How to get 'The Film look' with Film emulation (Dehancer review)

be the best of dehancer's plugins to really give you the shot on film feeling as film grain is so integral in what we subconsciously perceive film to be and something that digital video just does not have the way dehancer has designed this effect is just phenomenal and something I could see myself using on almost any big project I'm working on.
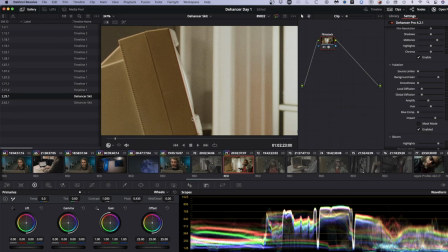The next effect is halation which by definition is the spreading of light beyond its proper boundaries.
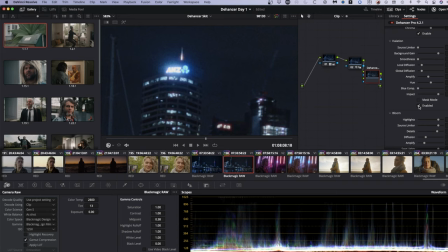What that means in a film context is the sort of red fringing you get around certain high contrast areas of an image. It is actually an unintentional flaw that happens in the process of film
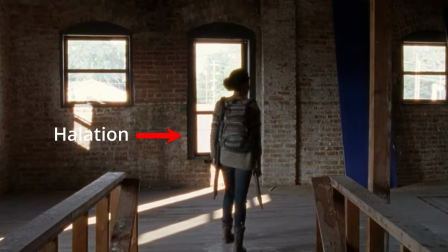and can be more or less noticeable depending on the colors and brightness of your image.
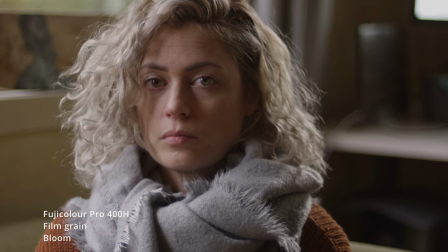Next is the bloom effect which softens your highlights and gives everything a pleasing
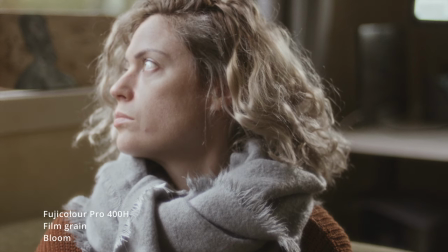glow this does essentially exactly what your black pro mist filter
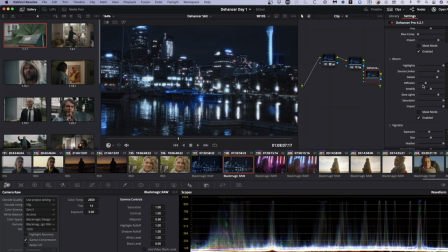does on the end of a lens you can increase or decrease the effect to your tastes but it's going to be most noticeable around practical lights as you can
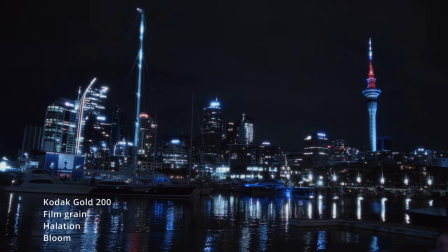see here why you might choose to use this instead of a pro mist is that you can control how strong the effect is here while once you've put your pro mist on your lens you're committed to that level of intensity until you take it off if you find the promise characteristics are too dramatic there's nothing you can do in post to dial it back with dehance's bloom you can control this on a shot by shot basis increasing or decreasing
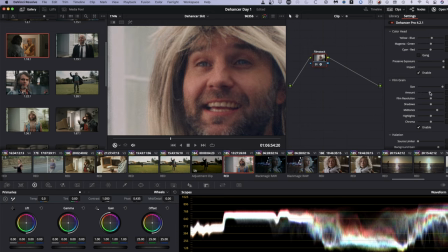the effect to your taste which give you a much greater degree of control over your image each of these effects individually may not be very noticeable
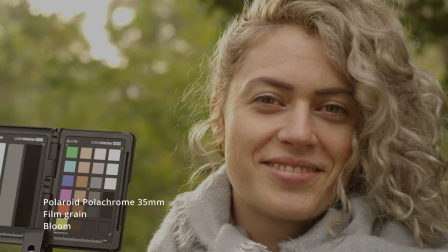but if you combine film grain bloom inhalation you can start to dramatically
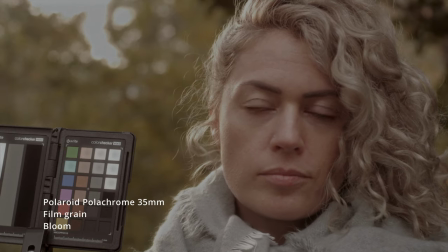change your image and really dirty it up so to speak then there's film breath and gate weave these both further add to a more vintage feel film breath creates random changes in exposure and color much like playing old film reels which are no longer pristine while gate weave is hard to explain but has your image move around as if it's running unevenly
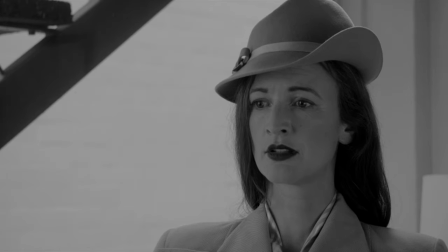through a projector to show you how you might use this take a look at this clip from my feature film older this was shot in 2k on the Ursa Mini Pro
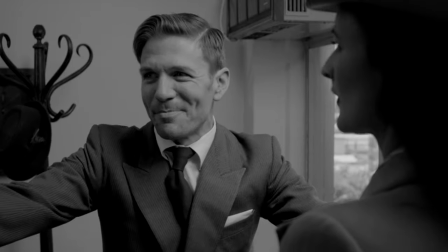we added a black and white LUT to it and we film using vintage lenses and lit it in such a way to create a sense that the scene in question
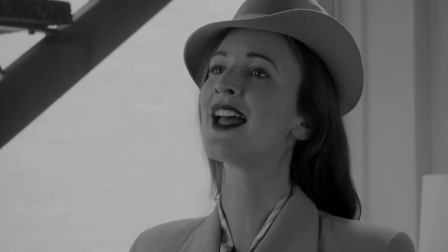is from the 1940s but despite our best efforts the image itself is still suffering from that digital overly clean feeling look what happens
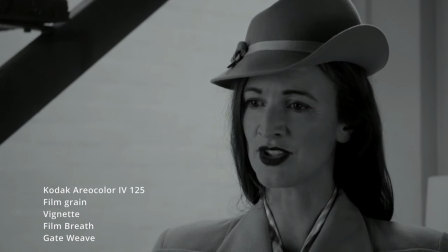when we apply film breath and gateweave along with some grain suddenly we've got something that feels much more of that time there are multiple applications for these types of effects and the sky is the limit with how you want to used dehancer for most people it's going to be very subtle effects that
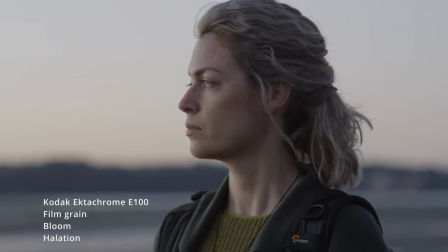simply shift your footage away from the incredibly polished clean crisp high
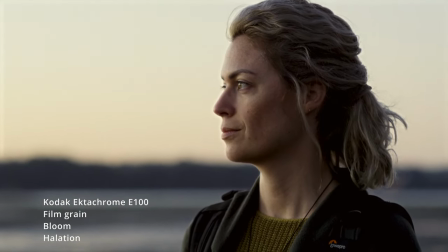resolution look that new cameras are producing and starts to suggest some of the more timeless traits that we associate with real film for other people you may want to
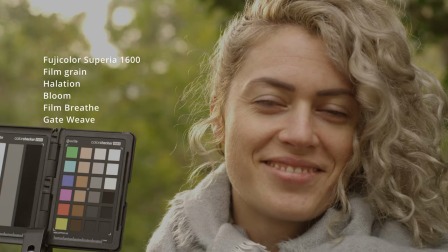push these effects into a stylized dirty grungy faux film reel that looks
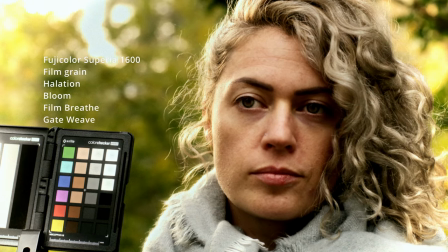like it's been hiding in someone's basement for the last 30 years so is it worth it i personally think that this is exactly what a lot of
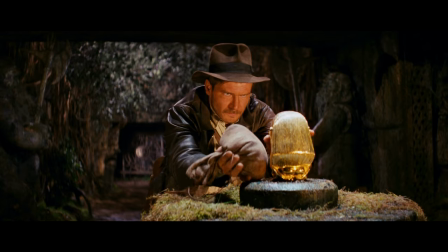filmmakers have been searching for in terms of creating looks that feel more like the films we remember from our childhoods unless you're currently 10 years old in which case get off youtube and go do your homework you snot nose little brat and go watch casablanca or something if you know much about my
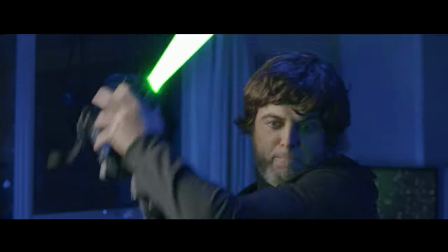channel you can probably see my influences and where i take some of my inspiration from and this is a plugin that i could see myself using to one degree or another in pretty much every project I make going forward. It's just that useful. But I'm definitely someone with a great appreciation and fascination with the past.
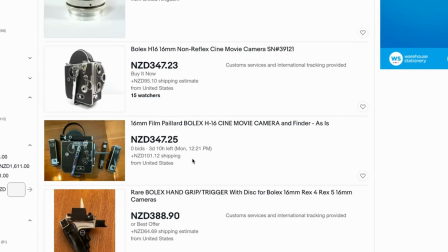I was going as far as looking at 16mm cameras on ebay and researching the viability of purchasing one to shoot on. Dehancer has probably saved me a lot of time, energy and money.